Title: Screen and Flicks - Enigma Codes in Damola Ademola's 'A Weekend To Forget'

Welcome to another episode of Scream and Flix with Toyo Seige. It's been a while. I took a short break and I'm back. Today, we're going to continue our series. We'll discuss symbolic quotes. We'll discuss indexical quotes. We're looking at another semiotic quote in cinema today known as Enigma quotes. Enigma quotes are quotes that generate questions in the minds of the viewers. They give clues and hints as to what will happen later on in the film. And then later on, the questions are answered. Today, I'm going to be discussing A Weekend to Forget by Damola Ademola. In the film, some friends together to go on a weekend hangout together with their friends, spouses, whatever, and then a murder takes place. So it's a Udonit and throughout the film, we are made to guess who the murderer is and what was the motive for the murder.
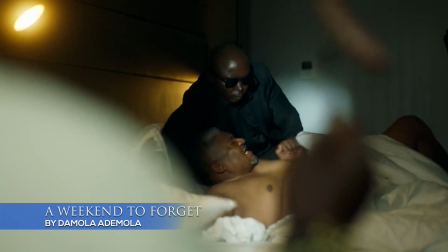(0:55)
At the beginning of the film, we get to see the first enigma code when Chief Ajasa, Lisa's dad,
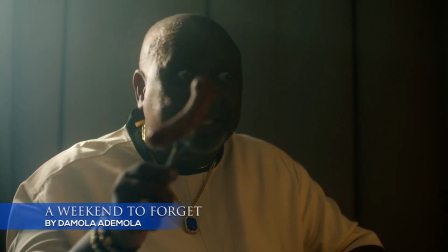(1:03)
tortures a former friend and business partner and he holds a hot dog in his hand.
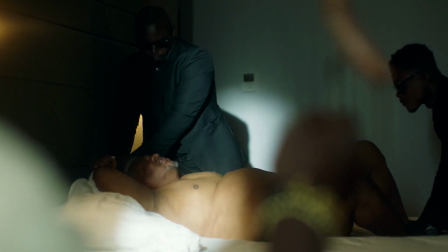(1:10)
I'm wondering, what does he want with the hot dog? Why is he holding a hot dog? Later on, he says something about small structure and then he asks his boys to pin his business partner down. That gives us a clue as to what that meant. pin him down and remove his strong structure and he's holding a hot dog you know if you can add up whatever those clues are you understand what is going on in that scene.
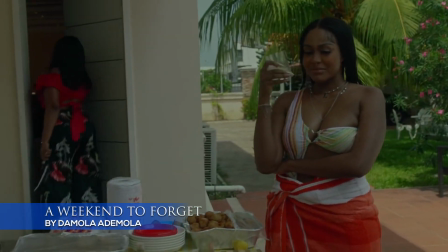(1:30)
Ndali had comforted Lisa while holding the knife and then she had dropped the knife and then there was a zoom in on the knife
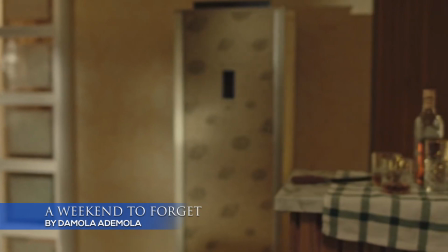(1:37)
and we were wondering okay what is it with this knife so we're guessing probably this knife would be used some way somehow later on in the film and then
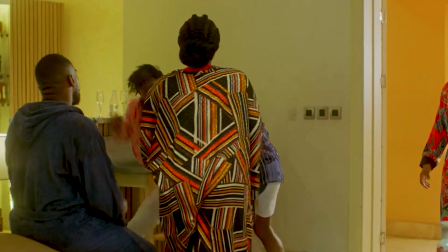(1:45)
it happened eventually that after the murder had happened, Bem eventually attacks Tito with that same knife. So that means that Ndali who dropped the knife eventually didn't know that that same knife would be used to attack her boyfriend later on. And then having known that the knife is not the murder weapon, they were wondering what is the murder weapon. Later on, we found out that Ndali and Lairo, Shima's wife,
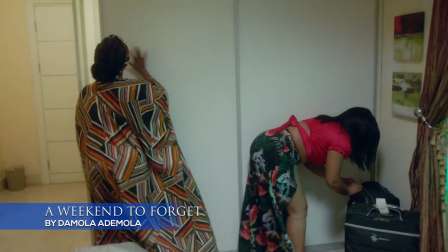(2:11)
while they were in Berm's room, were searching for anything, clues,
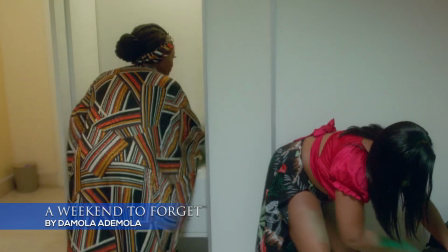(2:16)
props, whatever they could find to pin on whoever they feel is the murderer and then they discover
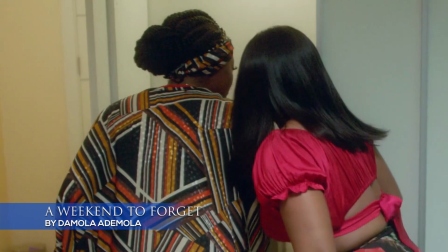(2:21)
something but the filmmaker in his wisdom decides to shield whatever they have seen from us so that's an animal code because we cannot see what they've seen but their reaction suggests that they found something very important to the crux of the matter and then later on about two three scenes later we discover what they have seen We found a murder weapon.
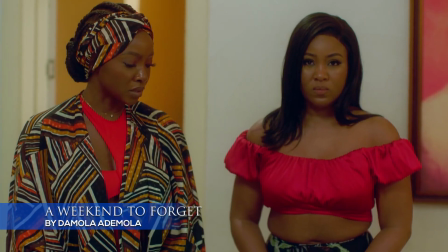(2:42) What? It's a hammer.
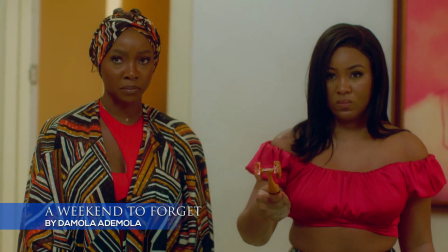(2:48) We found it in Bem's room. What?
And then we're now asking who used this and then of course we try to pin it on Bem and their skills to fight and all and all. And then eventually at the end, at the tail end of the film,
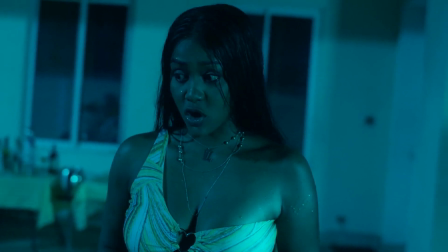(3:03)
we get to discover what actually happened with the murder and who actually wielded the murder weapon. In a weekly episode, Ademola uses a lot of enigma codes to drive home his points, to get the audience engaged and to answer the many questions in their minds. Next episode, I'm going to be talking about conventional codes. See you then.